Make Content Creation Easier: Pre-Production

Pre-production is a vital process in your projects, whether you're creating commercial video work or social media content. Prime Video asked me to create a vertical TikTok IG reel style video to help them promote a new season of their TV show, Tom Clancy's Jack Ryan. I kind of dug myself a bit of a hole here just because I was Jason Derulo's creative director and helped him grow his TikTok account to 40 million.
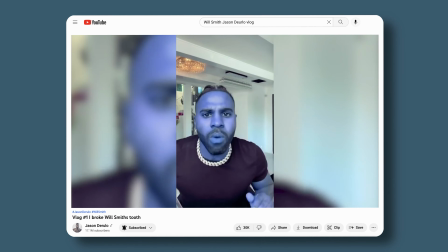(0:21)
I know what it takes to put out that level of content.
And I was like, okay, this dude got some real volume and good content going.
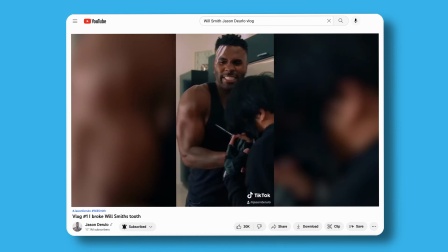(0:29) And it's just David and I. Damn, he cracked the code over there.
I'm kind of stuck being the TikTok content creator.
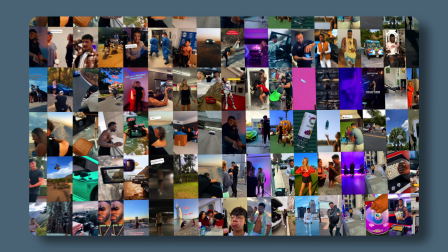(0:35)
Yes, it can be fun and it gets you viral videos. Short form content isn't everything I want to be doing. But in this day and age, you always need to adapt. And that's why we're here. Now, there was a deadline to have the video approved and posted by the release day of the show, which was December the 21st, 2022. Now, I'm going to come back to that date a little later in this video.
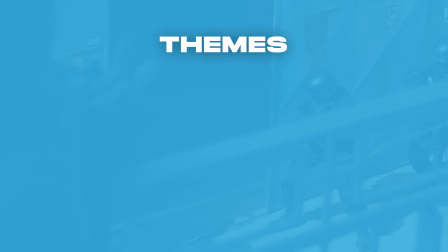(0:53)
The Prime video hinted on some themes they would like to implement into this video, such as action elements, a comedic element, a tech element. I love great choreographed fight scenes,
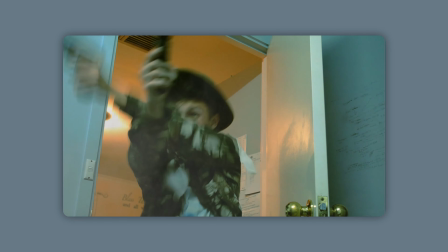(1:02)
chase scenes and during the early stages of finding my love for film I would try and shoot and direct my own little action sequences as well as bringing that into my work with Jason Derulo. Now off the bat I definitely wanted to involve a chase scene with some sort of hand-to-hand combat as well as tech and one film came
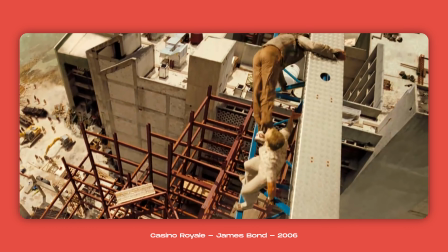(1:18)
to mind right off the bat and that was the parkour chase scene at the start of Casino Royale and I pulled some elements of this as inspiration for my project. So the idea for social media content is to capture people's attention within the first three to five seconds of your video, which is called the hook.
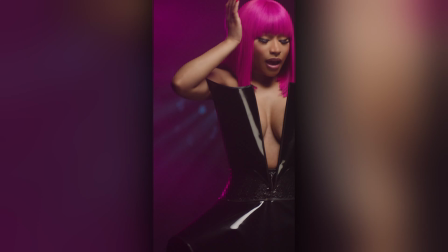Another cool trick for social media content that I like to do is to create a looping style video,
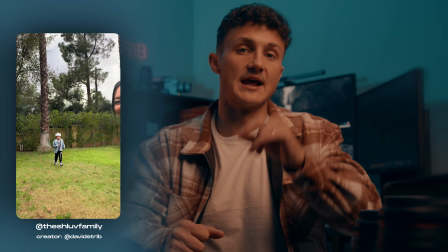(1:44)
which means when it gets to the end of the video, it almost seamlessly loops again to increase watch time and just make the overall flow of the video better. So for pre-production, the first thing I always do is jump into Milanote.
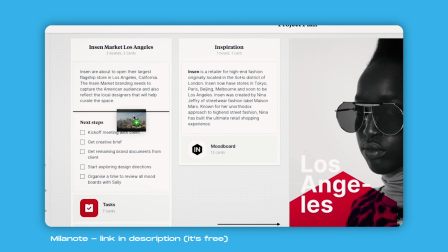(1:54)
It's basically just like a giant mood board for filmmakers, photographers, or really any project that you need to just put all your ideas in and help you structure the process. And that brings us to today's sponsor, just me. No one, no one's sponsoring me yet.
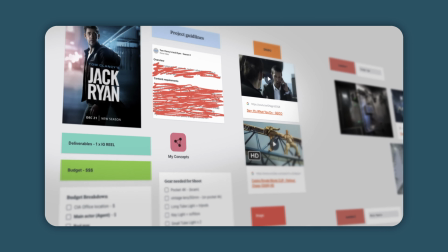(2:10)
So using Milanote, I started breaking down the entire project with my initial ideas, the budget and guidelines, what type of lighting and equipment I'm going to be using, potential locations. Now to fit in with the deadlines of the TV show release, my only choice to shoot was that weekend. Also, after that weekend, they needed a first draft to get it approved just in case there's any revisions or reshoots that needed to be done. The first things I did is find the perfect location.
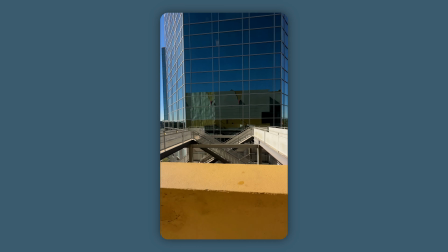(2:34)
There was a local movie theater that I've been to that had a really cool industrial outside, as well as going downtown into a more urban city landscape.
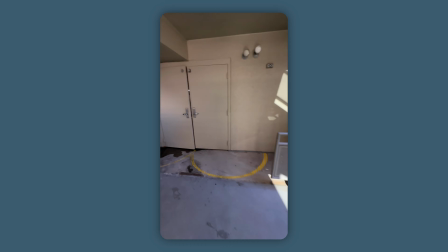(2:42)
While I was there, I was taking photos and videos and kind of imagining which frame would be best.
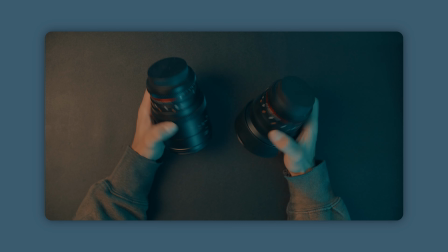(2:47)
I did take my camera with me along with the lenses that I was going to be using, and that was Rokinon's DSX cine lenses,
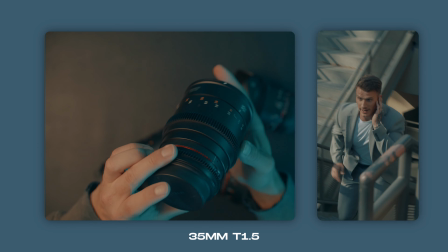(2:54)
the 35mm getting those medium and close-up shots, as well as their super wide 14mm.
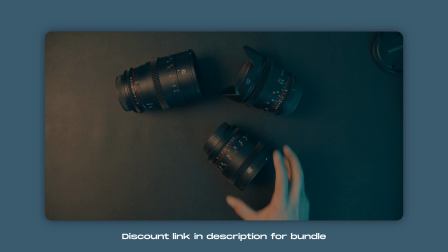(2:59)
I use this for all the establishing shots. They're lightweight, weather sealed, so they're really great for these run-and-gun type of shoots. So with the time and budget, I shot this video by myself using my Blackmagic,
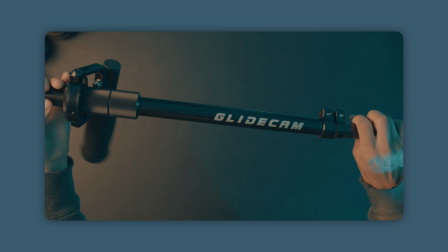(3:09)
vertically mounted with my Devin Graham signature blind cam, as well as my Sennheiser mic, which I'm using now.
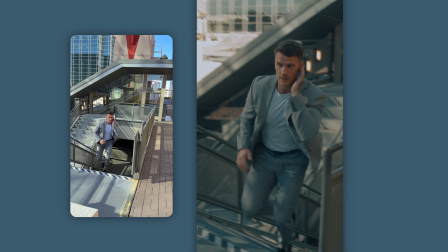(3:15)
I think it's a great mic. It picked up what I needed to, and got the point across i'm trying now as part of the script there's three characters there's the main secret agent a villain and also the chief who's basically like an m character in james bond what exactly are you implying a couple months before this project i
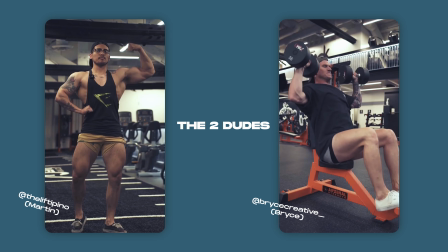(3:32)
met these two dudes at the gym who came to mind when i was thinking about the role i asked them if they wanted to be in one of my videos
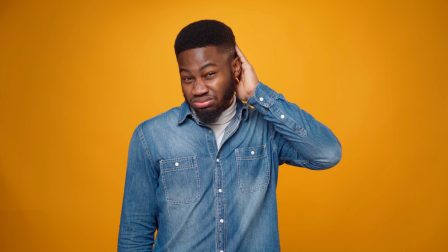(3:38)
and they were like we've never acted in the past uh but we're we're willing to help you out and that's everything i needed to hear and because i just moved into the area my wife and know I had been talking to a few real estate agents and then one of them came to mind for the video as well. The project was coming up and I really needed help and I asked her if she'd be willing to act in one of my films. There's not that many lines and I didn't really hint it was for Amazon Prime because I didn't want to make any of them feel too overwhelmed as well and thankfully she also said yes and I knew with a little bit of direction these guys would be able to pull it off even though none of them have acted a day in their lives. The secret agent headquarters was another location that I had to find. I was going back and forth on what types of places we could rent and nothing was just hitting. I couldn't really find anything, especially with the time that we had. Now, never underestimate the power of what you have in your area. I did something called an escape room.
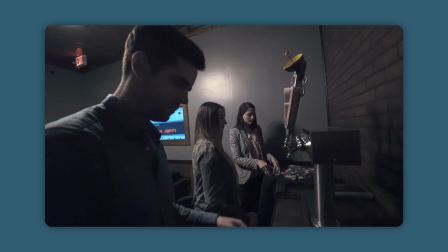(4:27)
It's basically these built out sets. Well, you can think of it that way as a filmmaker or a photographer.
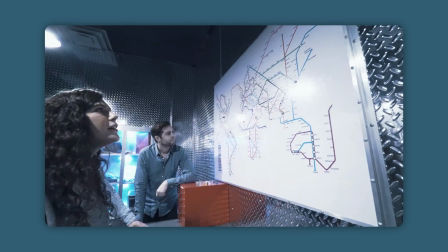(4:32)
You do these kind of missions and puzzles to get out of the room. And there was a local one in my area. And I decided to just drive there and see if I can get in touch with the manager. The importance of actually physically being in a space is crucial because there was one space online.
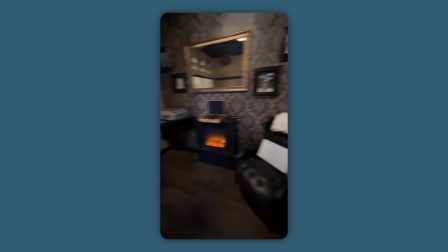(4:46)
It looked great, but then when I went there in person, the space was way too small to be able to put any lights in and to really shoot the scenes that we would like. Now, imagine if I locked that space down without visually seeing it. I would have got there with all my gear and my actor in the morning and realized that this isn't going to work, and I don't know what I would have done.
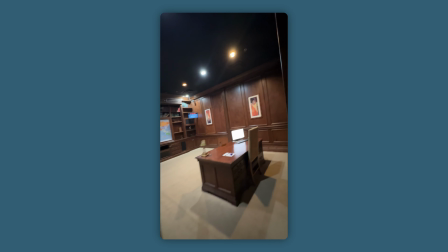(5:03)
And I found another escape room. The guy who ran this place was super nice. He showed me all of the rooms, and he opened up one room, and I was like, this is the one. Failing to plan is planning to fail. I'm gonna let that sit with you for a second. So it all worked out perfect. I had my location set. I had my actors ready to go. Using Milanote, I had to write down props I would need.
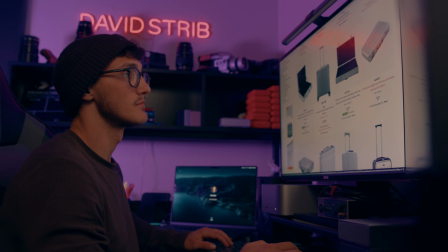(5:23)
And one of the props that I needed to buy was a briefcase. So I jumped on Amazon and bought two. One that was really cheap and one that was better looking and more expensive. Now, the reason that I bought two was because I wanted to do this one particular shot inspired by Quentin Tarantino's Pulp Fiction, which is the trunk shot.
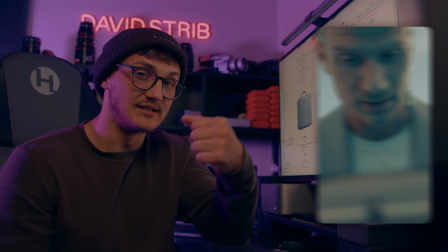(5:39)
So the only real way to get this type of shot of my agent looking into the briefcase as he opens it was to break one of the briefcases into two pieces and hold it over the lens of the camera.
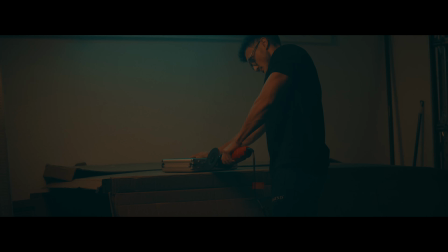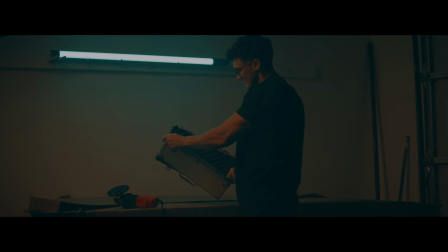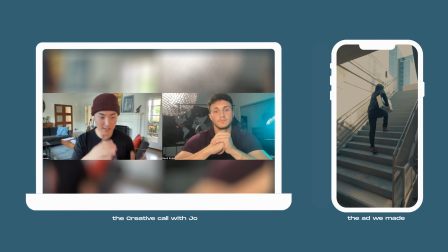(6:00)
Joe and I honed in on our story of being this epic on foot chasing where we're going to see the secret agent chasing after the villain who has stolen this briefcase.
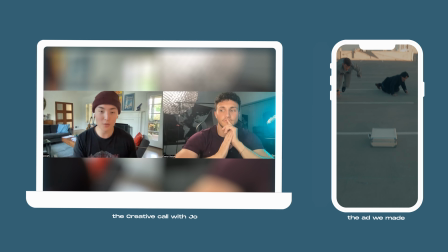(6:09)
Now, the audience doesn't know what's inside the briefcase, but naturally they're going to wonder, you know, what could be in it and that's what's going to hook them in. Ideally, this was going to be a single day shoot, yet with the actors and the times they were available. I had to shoot one sequence on Saturday and one on the Sunday. So the first shoot was a morning shoot at that escape room at the secret headquarters location.
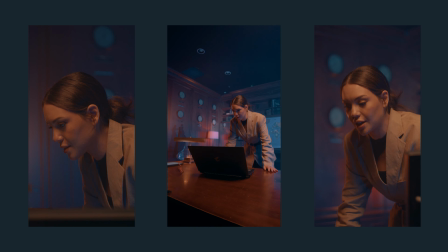(6:27)
I really wanted to play with light and see how creative I could get. So I had some tube lights, some practical lights, my main key light.
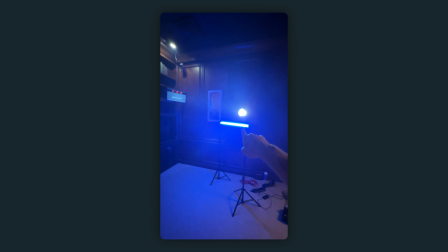(6:33)
We were still in a tighter space so the light source didn't have to be super strong. Lighting the back wall behind her, I had a tube light and there was a lamp behind her that was just purely a prop. So I actually put one of my smaller RGB lights and just sat it right inside the lamp there just to kind of give it that ambience and a little bit of a backlight. Now I wanted to extend that lamp backlight to kind of give her more of an edge light and a hair light.
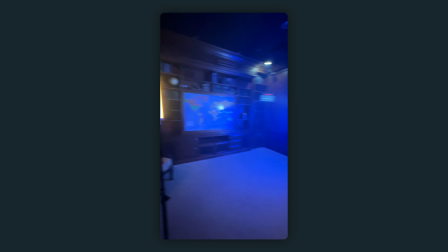(6:54)
So off to the side, I had another tube light just kind of grazing the side of her body just to give her a little more dimension in the shop. Now on the table where she was located, there was another prop light that didn't work. So I actually stuck another tube light just to beam some light down to make it look like it was on.
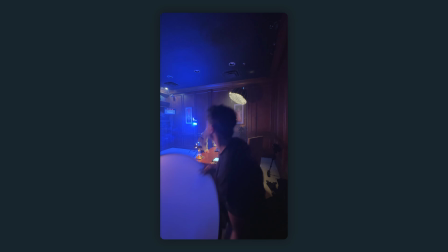(7:11)
So other than that, I also had my little haze machine. I would just pump some haze into the room just to create some more atmosphere and that's pretty much how we got this look. I had a two camera set up for this one.
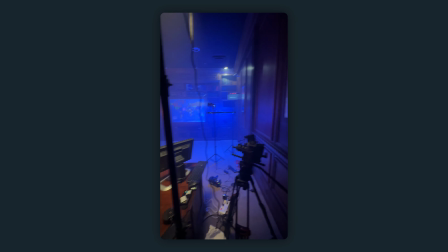(7:20)
I had my 6K as the main camera and then on sticks I had my pocket 4K, capturing those side medium close-up shots all in one take. That for me was crucial on time because I spent majority of the time going through lines and directing the actors emotion.
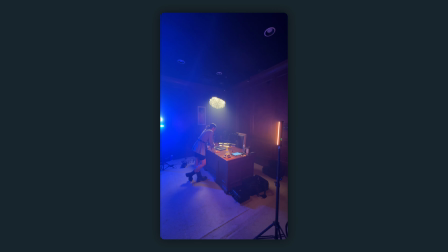(7:34) Keep your eyes down and then the last two words kind of pop up. We can't afford to lose this information. That one is you listening.
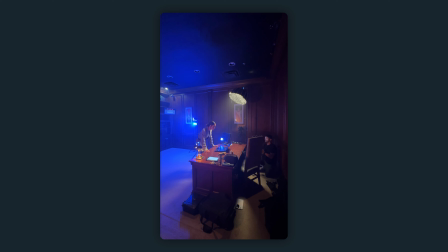(7:40) Like, what's going on? Do you have it? One, two, two, one, two, two. Say it faster so it's like he doesn't even have time to comprehend it. A little more aggressive. I'm yelling at it. Always yelling at it. Well, don't just stand there. Well, don't just stand there. Is any of that usable? Oh my God, I'm in the worst act of... That's a wrap. You did it. Super proud of you. Good work.
Within about an hour, I think, we got all our lines done. Shout out to Sydney. Thank you for coming through.